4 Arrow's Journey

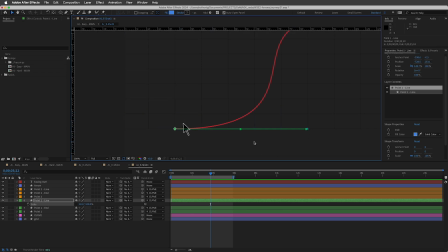16:27 Then we're gonna have the fake end of the handle and the line of the handle and the arrow all pull over to that exact spot, okay? And all those keyframes need to happen together, and they all need to be adjusted in the graph together, okay?
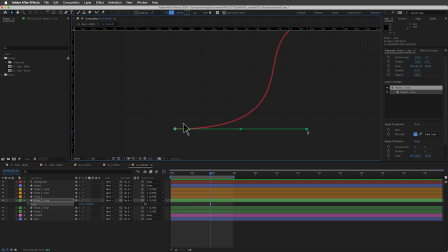16:42 So that'll be basically like 2 sets of 4 keyframes or 8 keyframes that'll all be adjusted together for that one moment, okay? And same with when the arrow moves over here, it'll have to do the same thing on the other side, okay? So that is the easy version. All right, well, I hope that seems like fun to you.
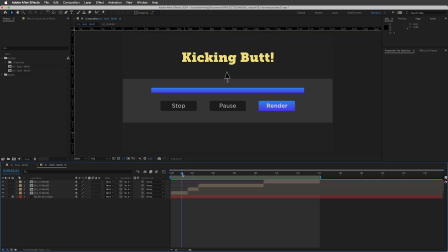16:58 Let's move on to look at the harder version. The first shot is the same in both versions, so I don't need to talk about that. So let's move on to the second shot, which is unique to the hard version, okay?
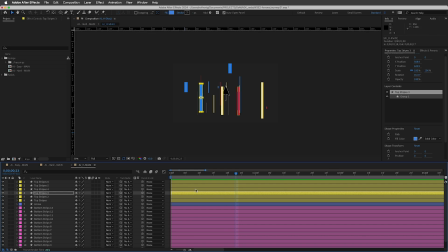17:10 And let me jump in here and explain a few things about this right away. Okay, so the first thing that I need to explain is that I have separated the position for all of these layers.
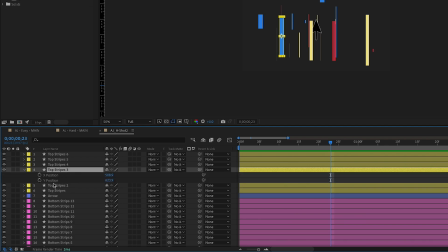17:21 And this is not something we've ever talked about before. So if you press P, you'll see that right now, for example, for this strip here, okay? This has an X position and a Y position values, and this is not the way we're used to looking at this. So if I basically right click on here, I can unseparate the positions, and then that looks like this, which is what we're used to, okay?
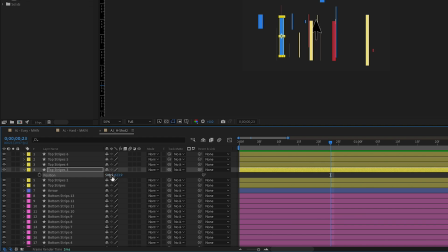17:41 But in this case,
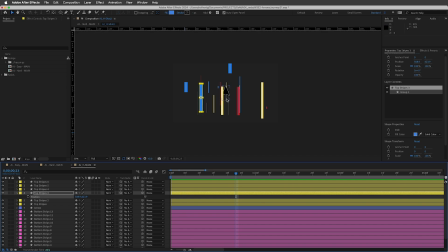17:42 I know that you're only gonna animate all these strips and the arrow just on the Y axis, up and down, okay?
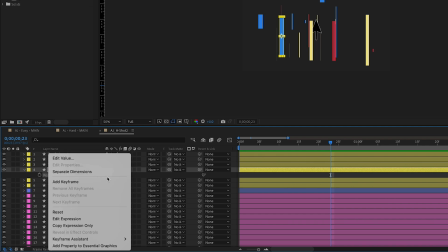17:50 So I went ahead and separated this, all right? So if you right click on here and go to separate dimensions, you can separate the dimensions into X and Y position.
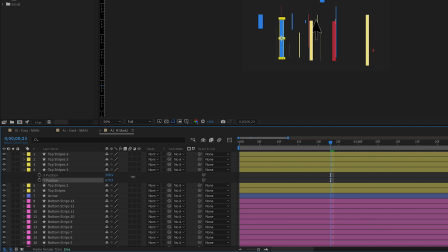17:58 You can only do this with position, okay? But now you could just move this up and down this way, all right?
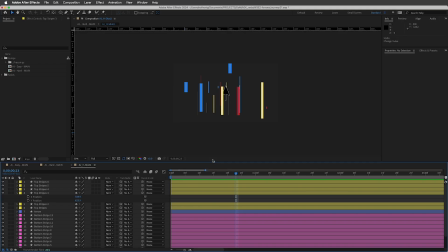18:03 And it's only on the Y. I just needed to explain that. Now, another thing that I need to explain about this is that this essentially is gonna have some parallax in it, okay? And I will explain what parallax is, which is, parallax is the idea that in 3D space,
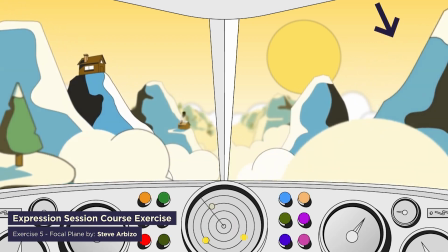18:18 things that are closer to us appear to be moving faster generally, and things that are farther away appear to be moving slower.
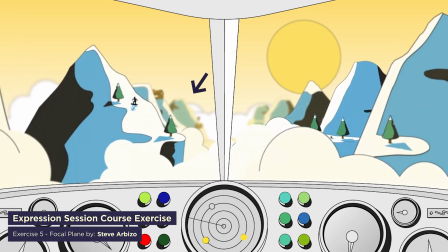18:26 So for example, when you're on a train and you're looking out the window and you're going really fast,
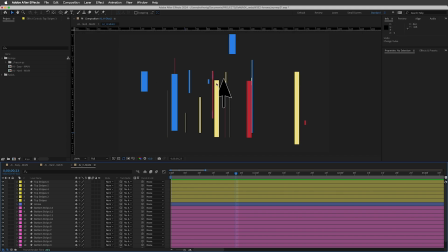18:30 the trees in the foreground look like they're kind of whipping by, and the mountain in the background just looks like it's standing in one position,
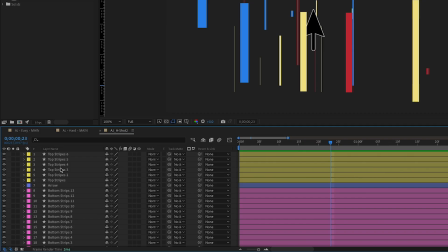18:36 okay? So the way this is gonna work in this case is I have these top stripes here, and these are all bigger.
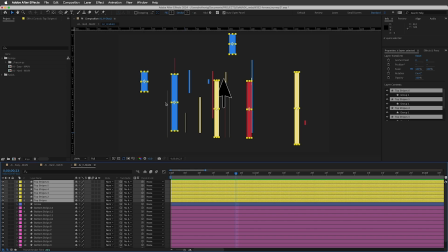18:42 They're wider and fatter than the bottom stripes, which are all here, okay?
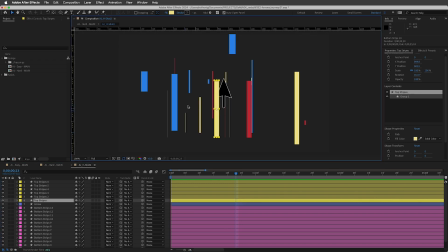18:47 Because these wanna look like they're closer to us, like further up, essentially. If we're looking down at this scene, they're on top of the arrow, and they're on top of these background stripes, okay? So we want these to move a little bit faster than the background stripes, right? So with the positions separated, now how do I actually want these to animate, all right?
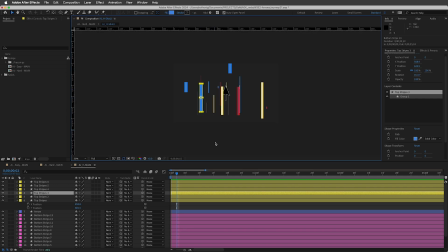19:06 So let's think about this for one sec. First of all, I want them to all be moving down, okay? So it looks like the arrow is rushing forward, okay? So what I wanna do, for example, is take this and move this up top here, okay? And I'm gonna show you this advanced method of how to actually work this, all right?
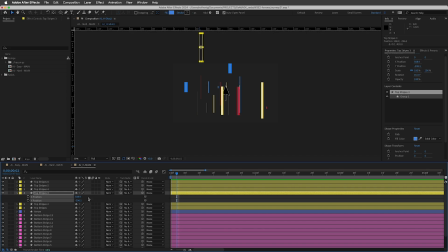19:22 So essentially, if you didn't know this method, the way that you would do this was like this, okay?
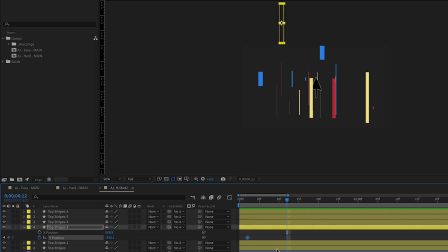19:27 You would make a Y position keyframe here, move like 10 frames, for example, and move this down here, okay? So right now, this would look like this, right? Which is kind of what we want. but then you want it to happen again and again and again, right?
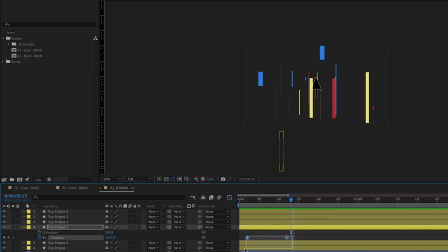19:39 So you could move like one frame and take these keyframes and copy and paste them, and now it would kind of loop like that, right? But just say you wanted to put some space here between when it loops again, all right? So if you pushed this back here, you'd essentially be creating an animation where this animates back up.
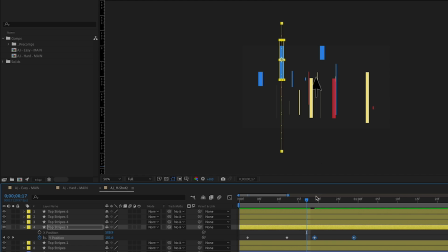19:59 So that's kind of silly. Well, that's exactly not what you want. So in order to compensate for that, you could, for example, go one frame past this keyframe and now copy and paste this keyframe there. So there's a pause where it's down at the bottom, and then it would like go down and pause and then go down again, right?
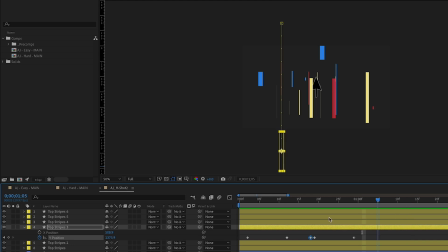20:16 So that's sort of closer to what you want. And you could like do that for the whole layer, for the whole comp, right? But this is a little bit ugly. This one keyframe here right next to this one, like if we zoom back, it's sort of hard to tell at a glance that there's even two keyframes there.
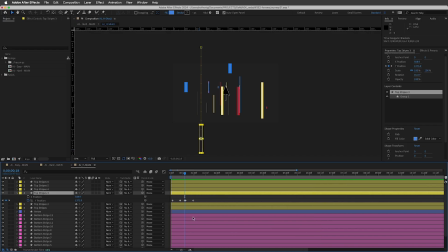20:31 And I don't know, I think we're just adding a lot more keyframes here. So there's a much more elegant way to do this.